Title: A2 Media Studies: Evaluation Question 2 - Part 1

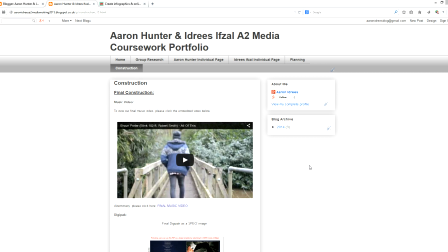Evaluation question 2. How effective is the combination of your main product and ancillary tasks? When considering potential ideas for our promotional package, we had to think about how we could make our artists unique while still conforming to the conventions of alternative rock.
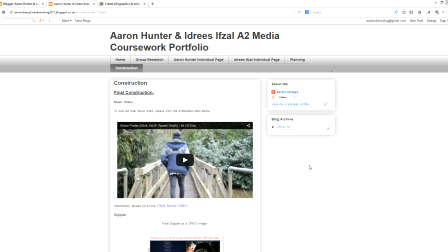To do this, we developed our own brand identity, as without it, our target audience would be unable to link the products together, as well as being unable to identify our artists with the genre. There were multiple elements that had to be considered in order to ensure brand identity had been established,
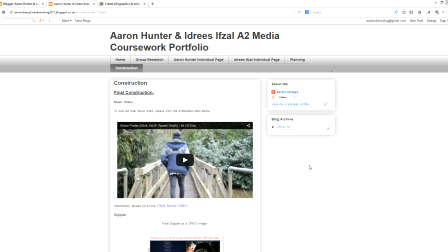and these include colour scheme, images, typeface, and costumes, etc. In each of our products, both main and ancillary, if these conventional elements had not been considered thoroughly, then our product would not appeal to members of our target audience.
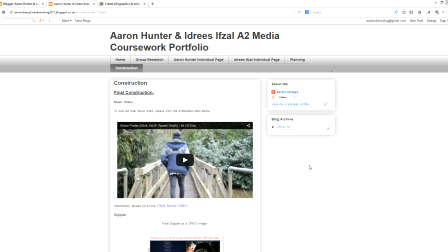The ideologies promoted in our video were an important factor, as they needed to reflect similar views held by the target audience.
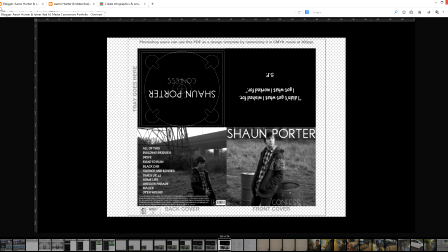During the initial draft stage of our construction, although a sense of brand identity had been established through the use of the two-tone colour scheme in black and white, it was not very original. Popular artists within the genre such as Arctic Monkeys and the 1975 had already adopted these colour schemes,
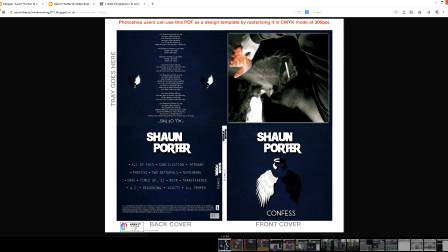and so for our final product we created our own. In my opinion, our final products were produced to a very high standard, as we conformed to typical conventions within the genre and also subverted some, giving our artists a sense of originality.
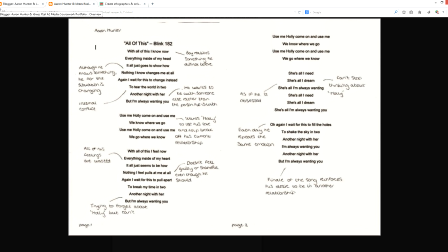As a starting point for coming up with a design for our promotional package, we analysed the lyrics of the song All of This by Blink-182 in order to see how we could relate our brand identity to them in the form of logos, etc.
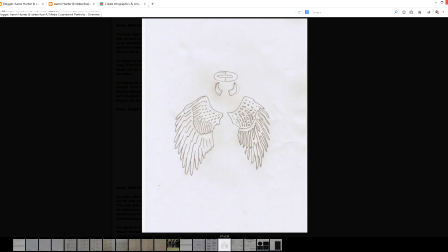As previously mentioned, Andrew Goodwin's theory suggests that there should be a relationship between the lyrics of a song and the product's visuals. Due to the song being about a man who is torn between two girls, my initial idea was to have our artist logo as angel wings, devil horns and a halo, with each half of the image filled in a different colour.
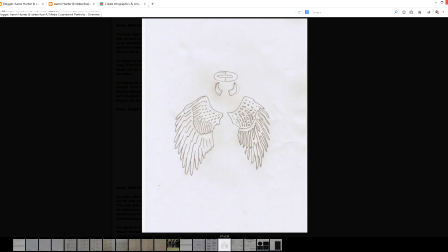As many people within the age bracket of our primary target audience will be able to relate to the lyrics of the song, I thought that the 50-50 colour split down the centre of the image would suggest that there are both good and bad sides to everyone. It also fitted in nicely with the album title Confess, and conforms to Roland Barthes' Enigma Codes theory,
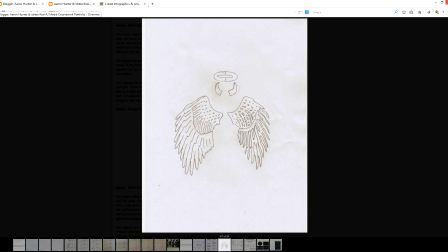as people will question whether the subject of the song is good or bad.
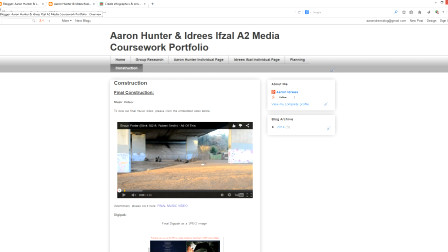We tried to make the narrative section of the video as realistic as possible when trying to illustrate the lyrics so that the target audience found some of the on-screen events relatable. The narrative was the main area in which we aimed to link brand identity from our ancillary products into our main product.
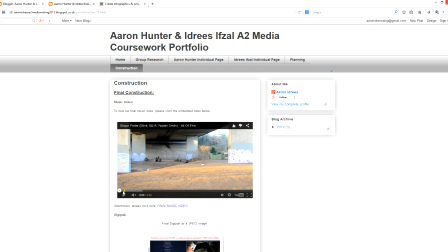In my opinion, our establishing shot was very effective, not just because of the jump cuts that we used, but because the subject's performance conveyed that he was pondering something.
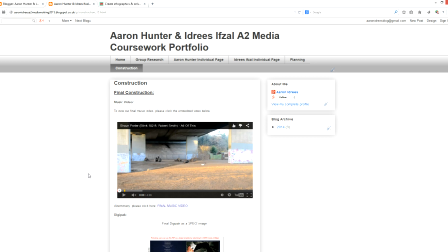Again, this causes the audience to ask enigma codes, who, why, where, etc., and adds a relatability factor, because people tend to take time to think about relationship problems by going for walks, etc.
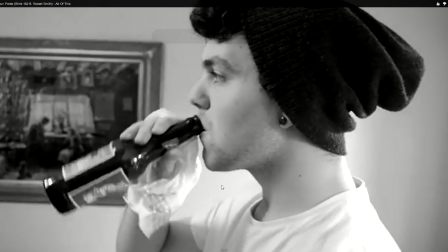Arguably, the most relatable sequence throughout our video was when our actor turns to alcohol and cigarettes. Due to the majority of the age demographic conforming to the rebellious lifestyle, going out to parties and clubbing, this was an effective sequence because many of them may have been in similar situations themselves, e.g. drowning their sorrows in alcohol.
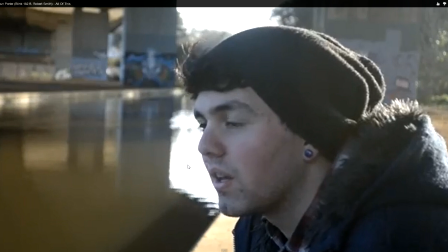Several locations were used for the performance side of our video, to ensure all of our shots were not based in the same area, potentially making it boring. We chose the underpass area at the beginning of the video because it serves as quite an urban, rough-looking landscape, an example being the warm pillars coated in graffiti.
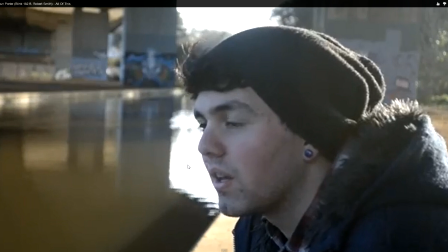This was an effective use of mise-en-scène, as our artist who also is seen wearing an earring, dark trousers, and Van shoes.